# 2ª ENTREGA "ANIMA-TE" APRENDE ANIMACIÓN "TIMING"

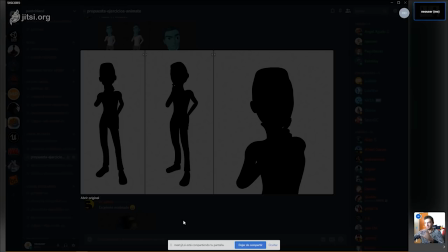8:17 La que me sigue gustando es la de la derecha, en donde vemos un plano medio, un plano medio close-up. Esta de aquí, sí. Pero la de en medio es la que más me gusta. Sí, la de la extrema derecha está bien, pero la de la extrema izquierda también,
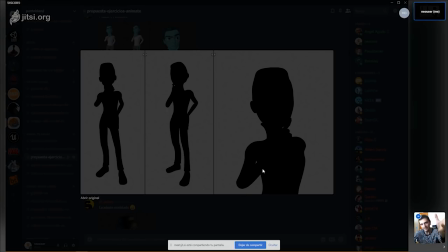8:34 pero... la mejor es la de en medio porque la toma ya nos está dejando ver bien los brazos, la inclinación de la cabeza, y es claro que es alguien que está reflexionando, que está pensando en algo,
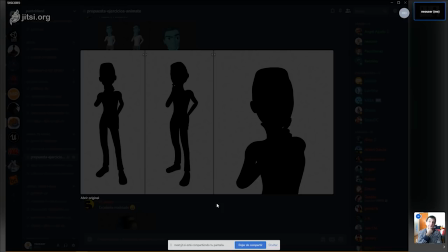8:50 como incluso puedo imaginar que está levantando la ceja por la posición de la cabeza, y me imagino que tiene la mano así, con el pulgar y el índice tocando el mentón.
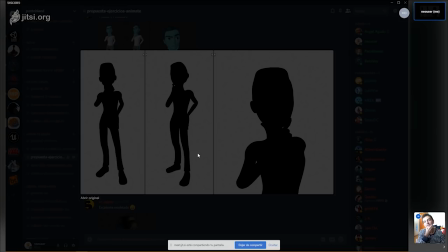9:06 Y el resto podría estar debajo. Tal vez podría estar así, pero lo más cómodo es así. Así que yo lo que veo es alguien reflexionando y está súper, súper. Y la mano bien. En la espalda también es una postura de reflexión, de apoyarse.
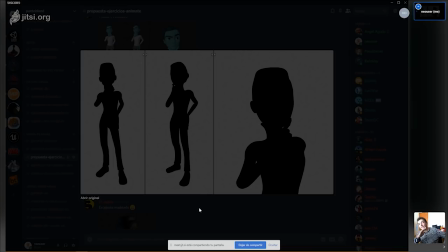9:24 Sí, ¿verdad? Así. Y aparte de relajación, no es una persona tensa, digamos.
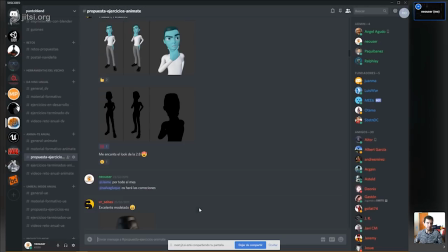9:31 El personaje no está tenso. Bueno, pues...
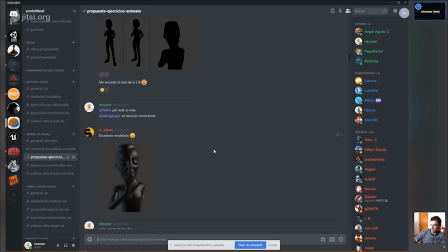9:36 enhorabuena, Sebas, ese apunte lo tomamos.
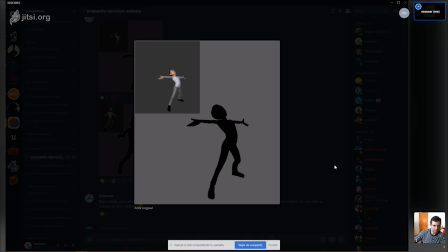9:43 Vamos a revisar la de Jaque. Jaque, ok. Aunque no tuviéramos esta foto de aquí arriba, yo creo que esta... sí, si la tapamos. Dice mucho, ¿no? Ajá. Se entiende todo el contexto, ¿no? La, la,
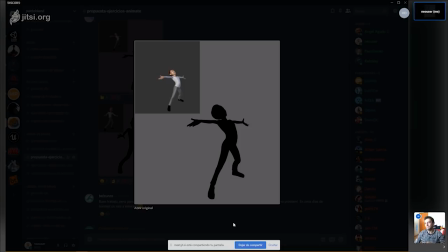10:02 la energía que está brotando del personaje. Tiene mucha fuerza, ¿eh? Esta silueta tiene mucha fuerza. Sí, es muy buena. Es bastante, pues digamos, dinámica, aunque uh-huh. podría ser un poquito más dinámica, pero sí
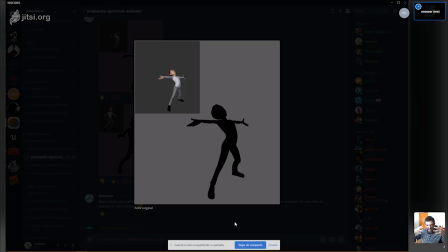10:23 expresa muy bien así la intensidad sobre todas las cosas. Y claro, a pesar de que, bueno, tenemos ahí la imagen ya coloreada, en el sólido alcanzamos a percibir una sección de la quijada uh-huh. que nos está dando a entender que está abierta la boca,
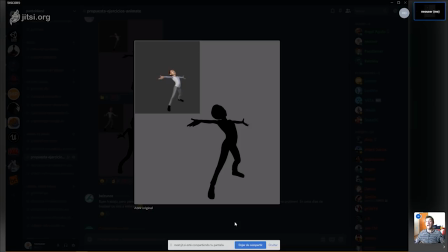10:42 aunque uh-huh. no la veamos a la boca. Entonces uh-huh. vemos, al menos no podemos ver si está así, pero podemos ver que está abriendo la boca y está haciendo algo enérgico.
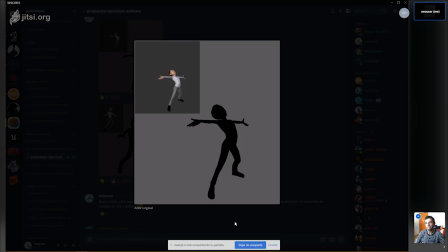10:59 Por la postura de los brazos me hace pensar en alegría. Un poquito así como eufórico. ¿Alguna observación? ¿Alguna mejora? ¿Está bien? Así por lo que alcanzo a ver, yo la veo bastante bien. Vale.
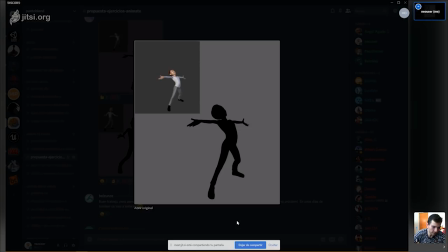11:16 Me gusta mucho, la pose es sólida, podemos entender que está parado.
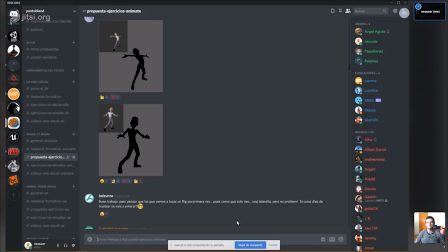11:21 Perfecto. Vale, seguimos. Otra de Jaque.
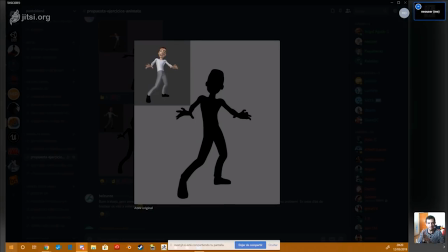11:26 Esta inmediatamente me evoca sorpresa con un poquito de miedo. Bien, ¿no? Sin más. O sea, está bien ver los pies una posición adecuada. ¿Cambiarías algo?
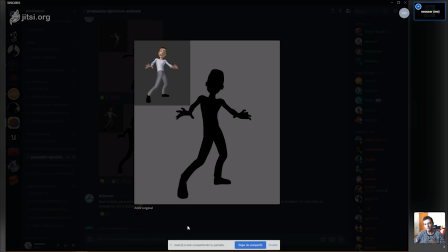11:44 Tal vez los hombros un poco más arriba. Para. Recordemos que tratamos de protegernos y lo primero que hacemos es levantar los hombros. Como con la otra que les mostré, era así, con uh-huh. los hombros arriba y encorvado.
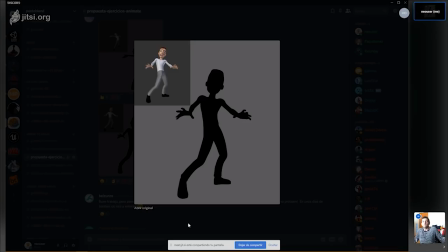12:01 En este caso es sorpresa, entonces levantamos los brazos instintivamente y los hombros es lo primero que subimos. Uh-huh. Sí, sí. Entonces, nada más, eso es lo que le alcanzo yo a percibir.
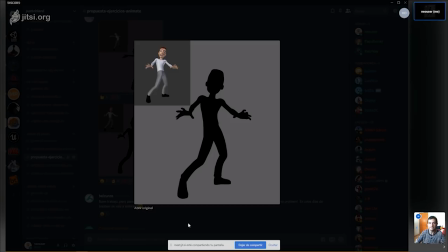12:16 Pero me gusta mucho, también muy sólida la pose. Sí, Jaque ha hecho dos presentaciones muy buenas, dos siluetas estupendas.
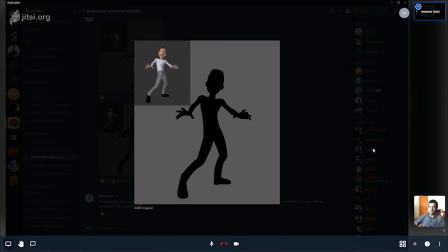12:25 Vale.